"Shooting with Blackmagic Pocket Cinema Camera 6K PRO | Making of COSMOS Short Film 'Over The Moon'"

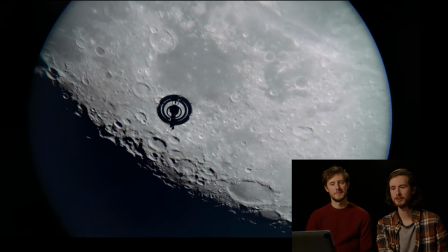[11:17]
back with the mega moon but now we've got this spacecraft in front of it so anyone who's seen cosmos will know how it ends and why
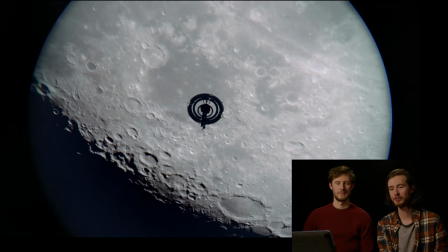[11:23]
this is relevant um made it in blender probably took me two to three hours to put this together didn't take me very long because i knew it
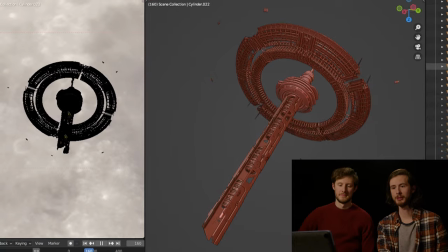[11:30]
was going to be in silhouette so all i needed was some kind of micro details that would pick up use an array modifier mirror modifier wireframe
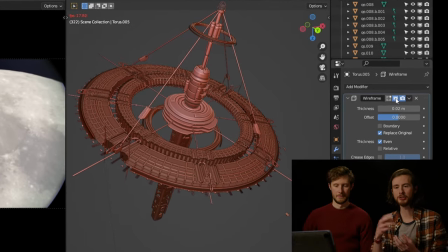[11:37]
modifiers and i just very quickly kind of managed to it was like doing a sketch in 3d really you suggested i think it was you're suggesting a
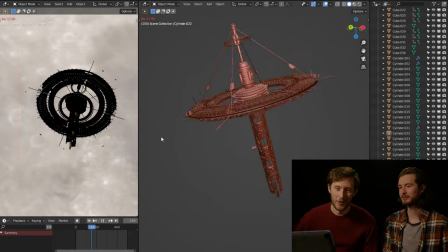[11:44]
little orbital yeah the little the little uh if you look very closely
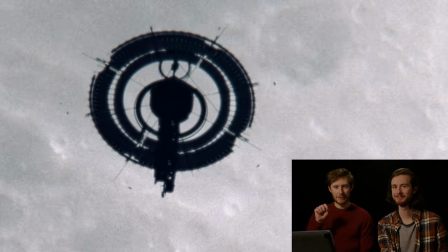[11:49]
there are tiny little crafts also flying
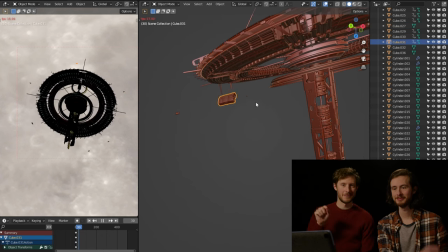[11:54]
around the mothership as if a little taxi service or something going from one edge of the mothership to the other or maybe drone ships or yeah people going out on a little exploration could be kind of energy something to do with like capturing solar energy but we also thought it was quite cool because again at the end of cosmos you see this circular
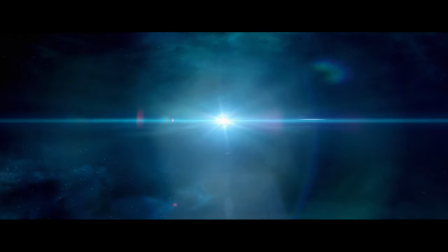[12:13]
shape pretty cool to suggest that like there's more dimension to it so the circle was the kind of flat on view of the
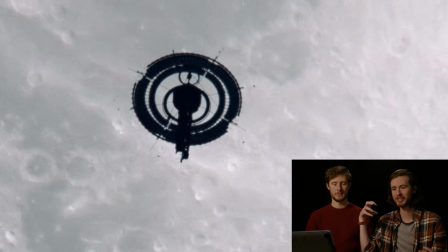[12:22]
ship but actually there was depth to the ship as well so we have this like central column in there and it means that as it orbits as it moves across this shot there's a slight amount of parallax on it and it gives us a bit more a bit more interest a bit more depth to work with so that was that
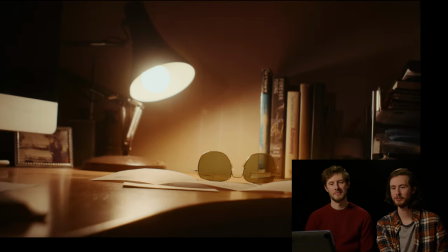[12:38]
taiko crater taiko crater what a beauty a
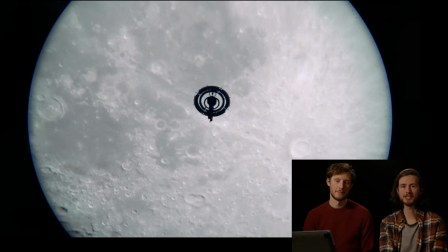[12:44]
little bit of silence in here that was that was your idea it works really nicely it's kind of this little pause this beat this breather
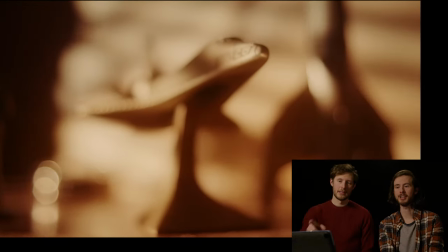[12:51]
and allows us to come back in when the music returns and carry on this footage in her study now in her home office uh tried to get this feeling of a of an evening sun coming in through
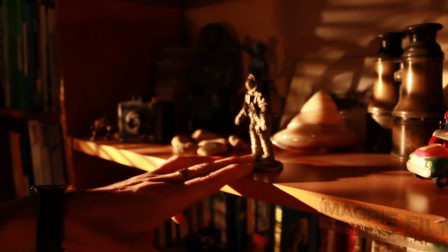[13:02]
a window film with our trusty dado kit we've got a apollo astronaut on
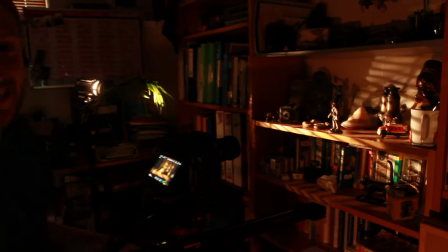[13:07]
the shelf here and he is bathed in a sunset coming through the window and we've got a bit of dingle here with
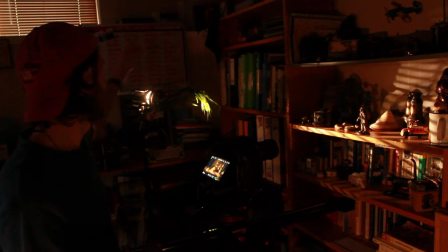[13:16]
some grass to almost give us the effect of like a palm blowing out the window we also have a dado lamp it's got a projector lens on it for the venetian blind effect
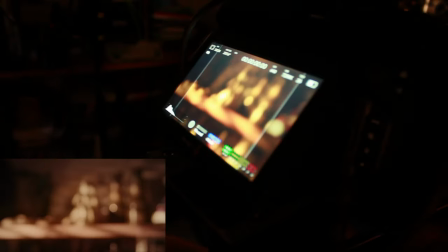[13:23]
and we've got our little slider here and as you can see we're just going to have a nice push in
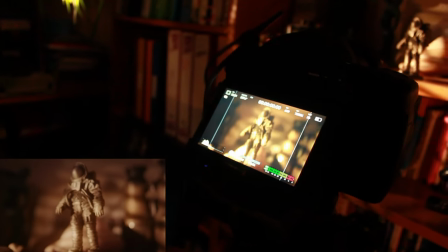[13:30]
into focus on
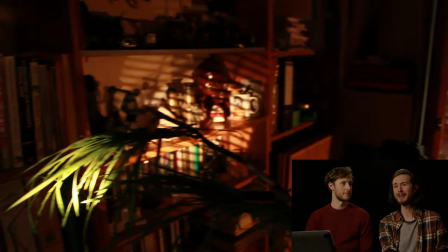[13:34]
the astronaut she was somewhere warm somewhere maybe palmy as i was doing the pushing you were just
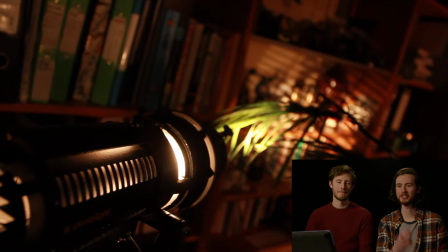[13:40]
nudging the the gobo i had to channel my inner my inner grass in a wind way in a wind sounds risky now
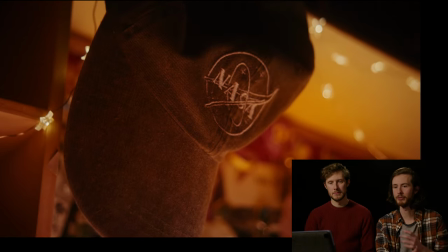[13:53]
we're getting to the point here where we're making a bit of a reveal these
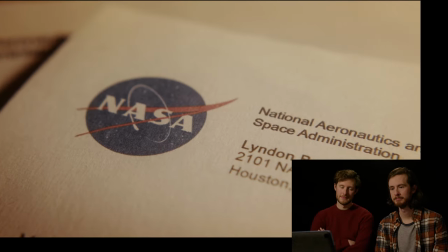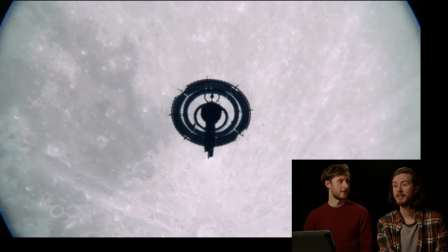[14:04]
nice tight macro close-ups got a bit of heat haze on there as well yeah a little bit of heat distortion on the on the ship there
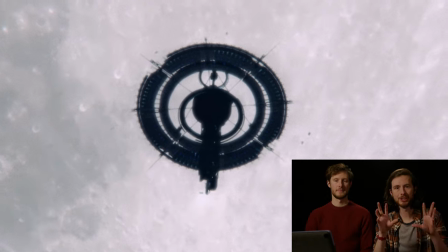[14:10]
just obviously when you look through a telescope at night you look at the stars you look at the moon and there's there's a little bit of atmospheric distortion so throw that on there just to give it a little bit more realism oh
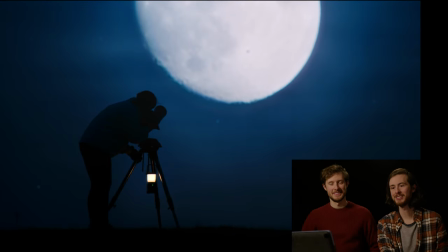[14:24]
this shot pretty beautiful shot i love this shot so the actual original plate is it's a
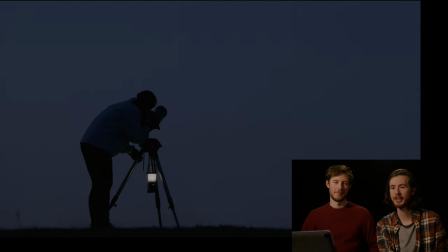[14:29]
wider shot we punched in because we shot in 6k but you make something like this you comp the moon in
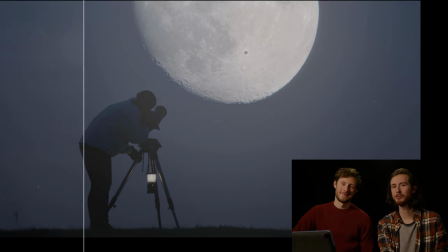[14:34]
the background and you're like you know what this is um this is a really cool shot and there's a temptation to like make it last
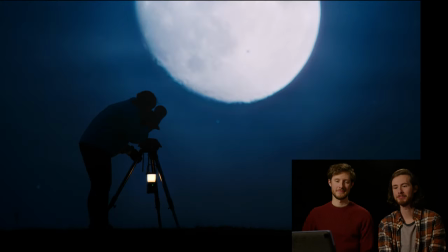[14:41]
longer and make a bit more of a deal of it um yeah i i think this is like like a key frame i think it's my favorite shot
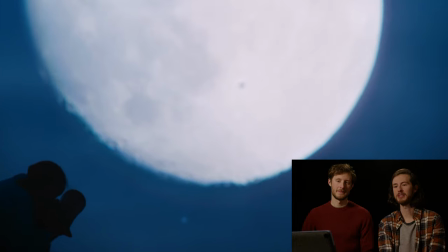[14:47]
of the show yeah i love it and you can actually see if you look at the moon there's the you can see the ship silhouette moving across it as well to me that just captures like my experiences of getting out into a field with a telescope that's